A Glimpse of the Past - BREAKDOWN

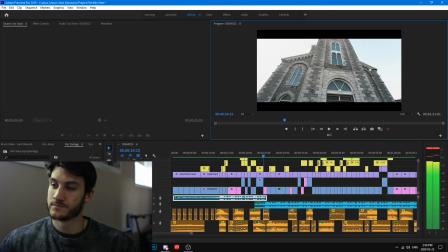14:54 It's hard because when you're shooting things, you need to, when you're shooting things, you're not thinking about, the effects that you're going to add later necessarily.
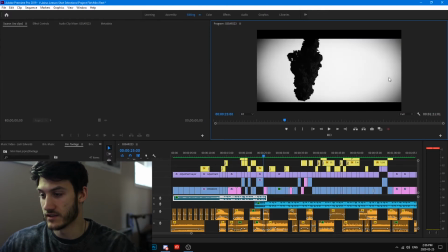15:05 So it's all about finding the right effect that works for the shot at that point. Here again, we've already gone over this.
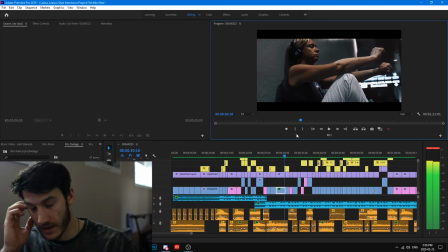15:15 Here, I added a lens flare,
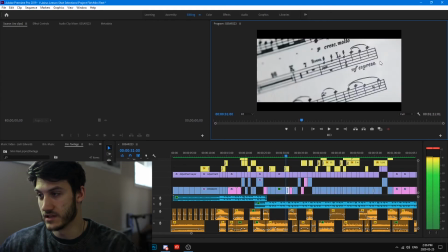15:21 a light leak into this sheet music shot.
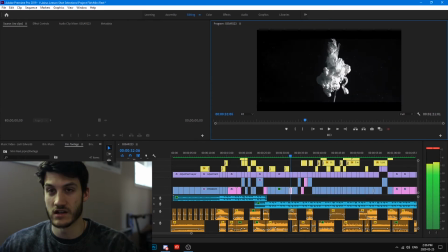15:26 And then it also just kind of comes across the screen as we cut into the next shot, which again makes everything seem a lot more cohesive.
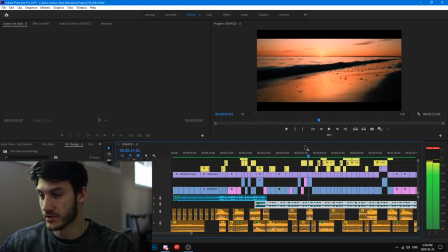15:37 Here I just added a quick light hit, nothing special. Here I added the first film burn of the entire project. So remember when I was talking about color and how creating sequences
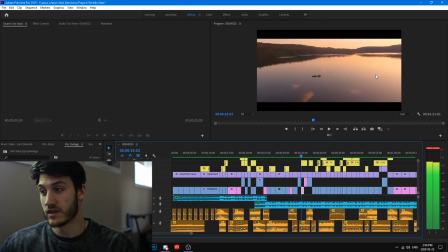15:51 because this color doesn't fit in with the rest of the project. So this shot was the first one that I thought didn't really fit with my color palette that I was trying to go for. So I ended up creating an entire sequence
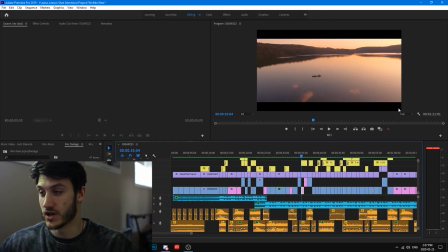16:11 just for these couple shots. So we've got an extreme wide, we got excuse me, we've got an extreme wide, we've got a little bit of a closer shot here, just a wide shot, but again keeping the same colors.
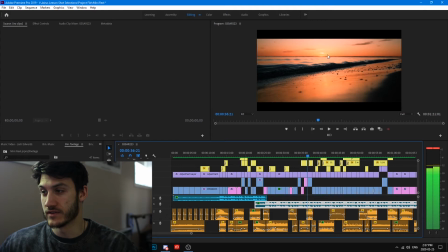16:29 And then as we move forward, we've got the sunset and the waves coming up, and then the film burn here with the orange to kind of keep the color palette steady, and then into the shot of the fire.
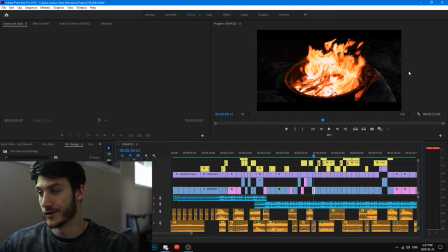16:43 So I'm really trying to craft just a visual story here of the events from the drone shots into the shot of the water coming up on shore into the fire.
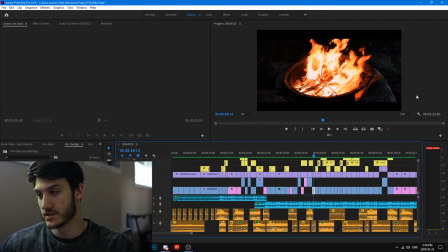16:57 So it kind of just tells a little bit of a story there, not too much, but just something to keep the audience kind of engaged.
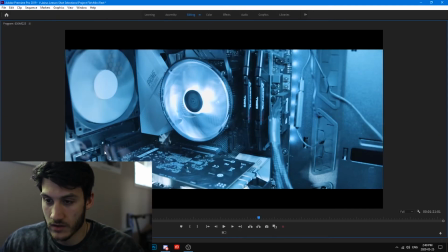17:04 And then here I'm overlaying, you probably can't really see it all that well, but here I'm overlaying just a quick shot of some code being written.
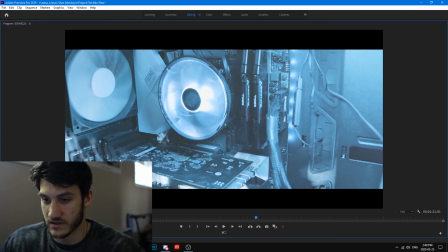17:14 It's pretty hard to tell, and chances are you probably wouldn't have noticed in this shot at least, but it gets written out here on screen. as we go.
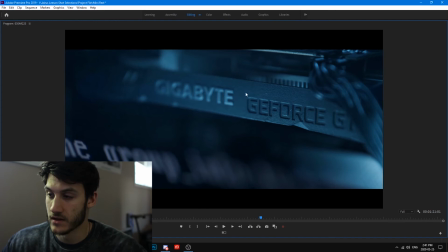17:27 And then in this shot, you should definitely notice it because we're going to place the Gigabyte and the GeForce text in between the code as it gets written up,
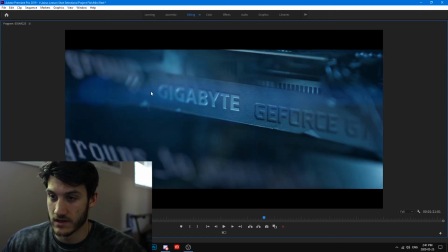17:36 as you can see.
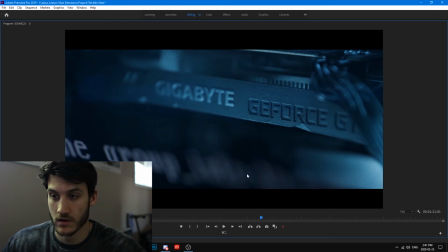17:37 So it'll go from this bottom screen where you should notice it, and then into in between these two shots here.
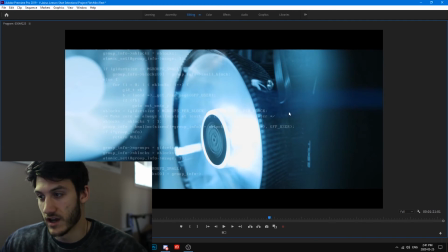17:46 And then again with the code, I just felt like these shots needed something a little extra.
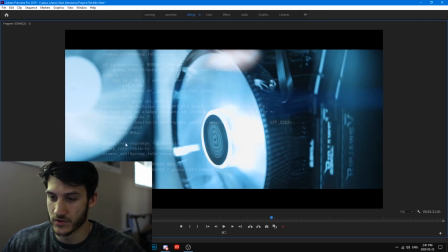17:53 They're nice on their own, but I just really wanted to add in some code in order to make the shot unique.
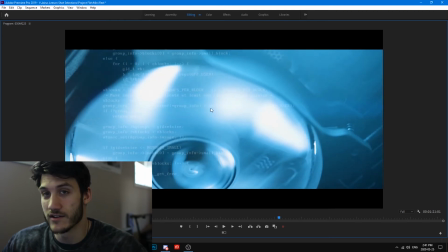18:00 I didn't know how to do it at first.
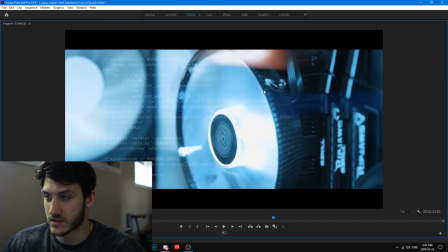18:02 I was really trying to think of a way, you know, adding more lighting effects like this stuff at the top here, this horizontal anamorphic flare.
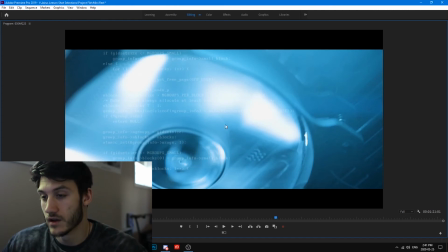18:10 But then when I thought, you know what goes well with computers, and that was coding, I decided to add in the text overlay of the coding as well.
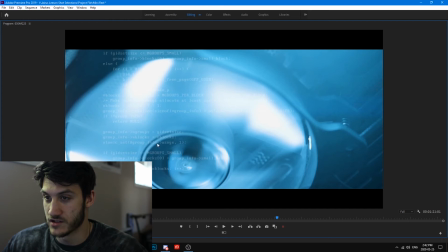18:21 And that's just a blending mode that you can change. As long as the background is black, you can just change it to screen, and then this text will be there.
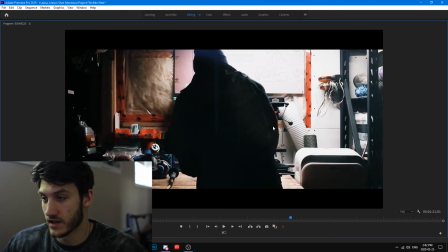18:30 More ink shots, nothing special. I added a light hit and a vertical anamorphic flare on this one.
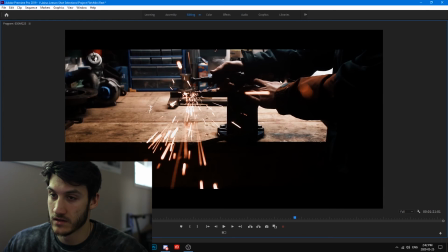18:36 And then this is actual footage. We put plexiglass in front of the camera lens so that we can get the sparks flying at this. This was shot about 3 years ago. So just a cool shot, really nothing else.
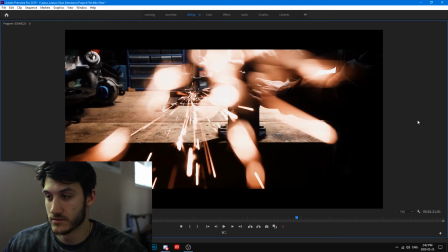18:53 So yeah.
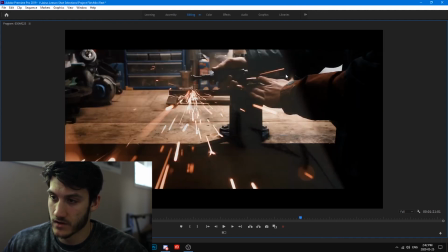18:56 And then I added in just a quick, just a crossfade on this shot, but just a quick one.